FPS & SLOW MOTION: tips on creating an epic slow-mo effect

Frequencies higher than 1000 fps are normally used by scientists for studying transient processes like electrical discharges, hits, explosions, deformations, and so on. Or by YouTubers for getting millions of views.
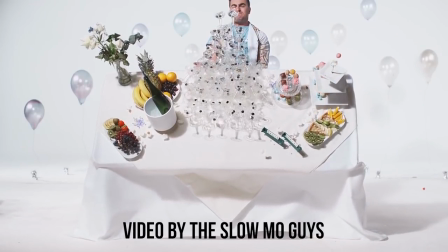I'm wondering why people love this effect so much? Why slow motion makes everything better? Well, it does and doesn't at the same time. We humans can slow down time, but by applying a slow motion effect to the footage, we can slow the action down and see things we couldn't see before. But you must be careful with slow motion, otherwise your video risks turning into a soap opera.
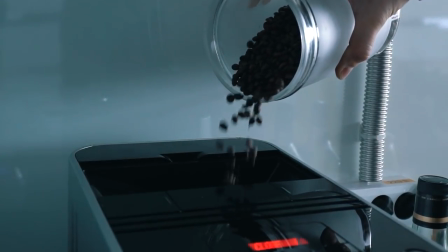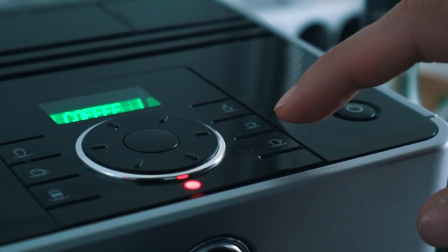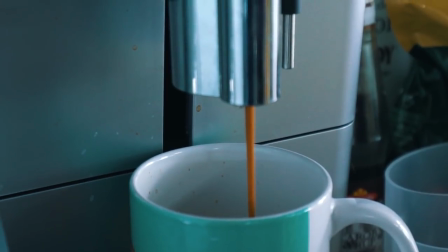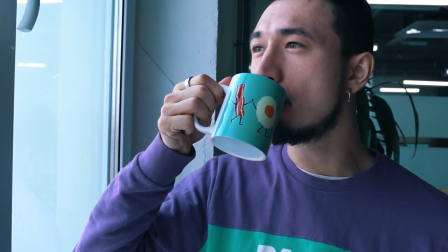Let's think about artistic reasons for using this effect. In movies, slow motion lets you highlight details that won't normally be seen in the real world.
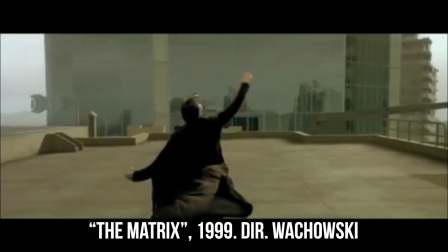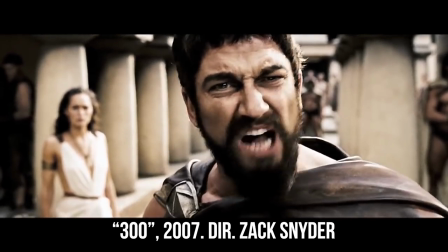This approach is also used for suspending scenes to raise the level of anxiety and uncertainty about what might happen.
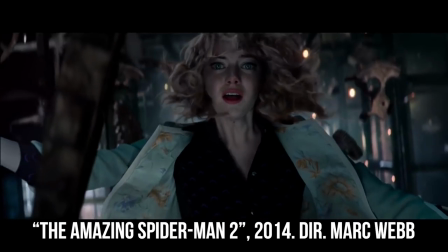On the other hand, when the outcome of a scene is obvious, slow motion will heighten the drama.
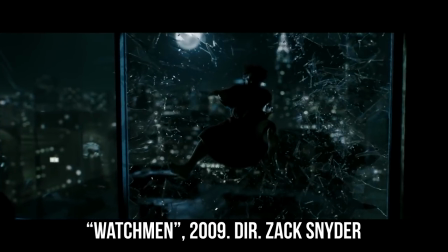Another useful way to apply the slow-mo effect is video stabilization. Imagine you have a beautiful shot, but you were so excited while filming that the camera was shaking throughout the shooting.
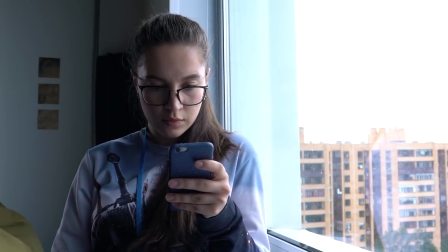(6:18)
Now let's slow the video down. And finally we have some decent footage without the camera shake. If you are planning to shoot a slow motion video, consider you probably won't be able to use the audio track, cause you'll sound like Chewbacca. Roman, I've been watching this episode for a few minutes and still have no idea what FPS I should shoot with? Well, it all depends on your goals. If you just want to shoot a video without bothering about creating a slow-motion effect, simply choose 25 or 30 fps depending on your location. But if you are ready to create a fantastic slow-mo sequence, remember, the higher the shooting frequency, the slower you can make the result.
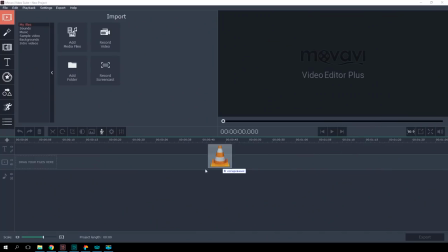(6:59)
Using the video editor built into Movavi Video Suite, you can easily slow down the video.
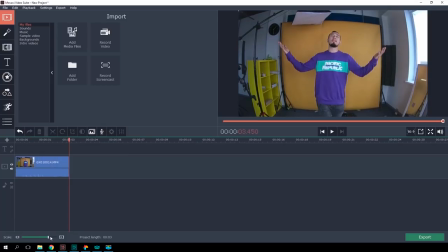(7:05)
Let's see how much our video can be slowed. Choose the clip you want to use. Click on it with the right mouse button, then click on file information. Look, we have an entire 200 fps to play with. It means we can slow the video down 8 times with no problem, but we don't need to slow it down that much.
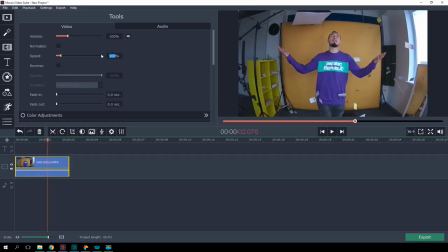(7:24)
Let's open clip properties. Drag the speed slider to 20%, which is equal to slowing down 5 times.
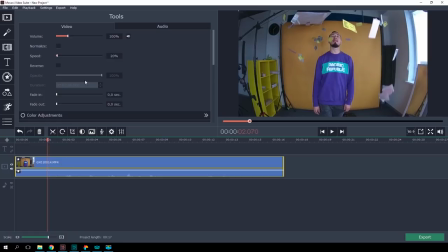(7:31)
In the preview window, the video is moving in a weird way, but don't worry, that's how fast HD technology works. The program uses copies of the original files with a lower resolution and frame frequency to boost its productivity and speed up the video editing process, but for exporting, the program uses the originals.
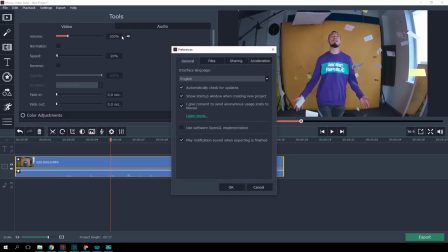(7:49)
To manage this function, open the Settings menu, click on Preferences and then on Acceleration.
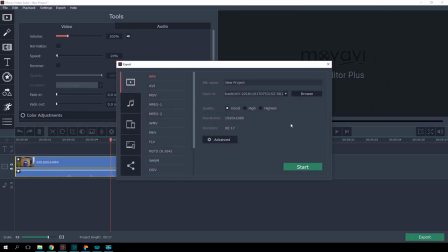(7:56)
Here you can disable this function to more accurately view in the preview. Click on Start after selecting the appropriate frame rate in the advanced settings.
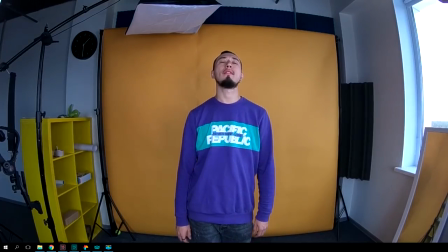(8:06)
That's what the original video looks like.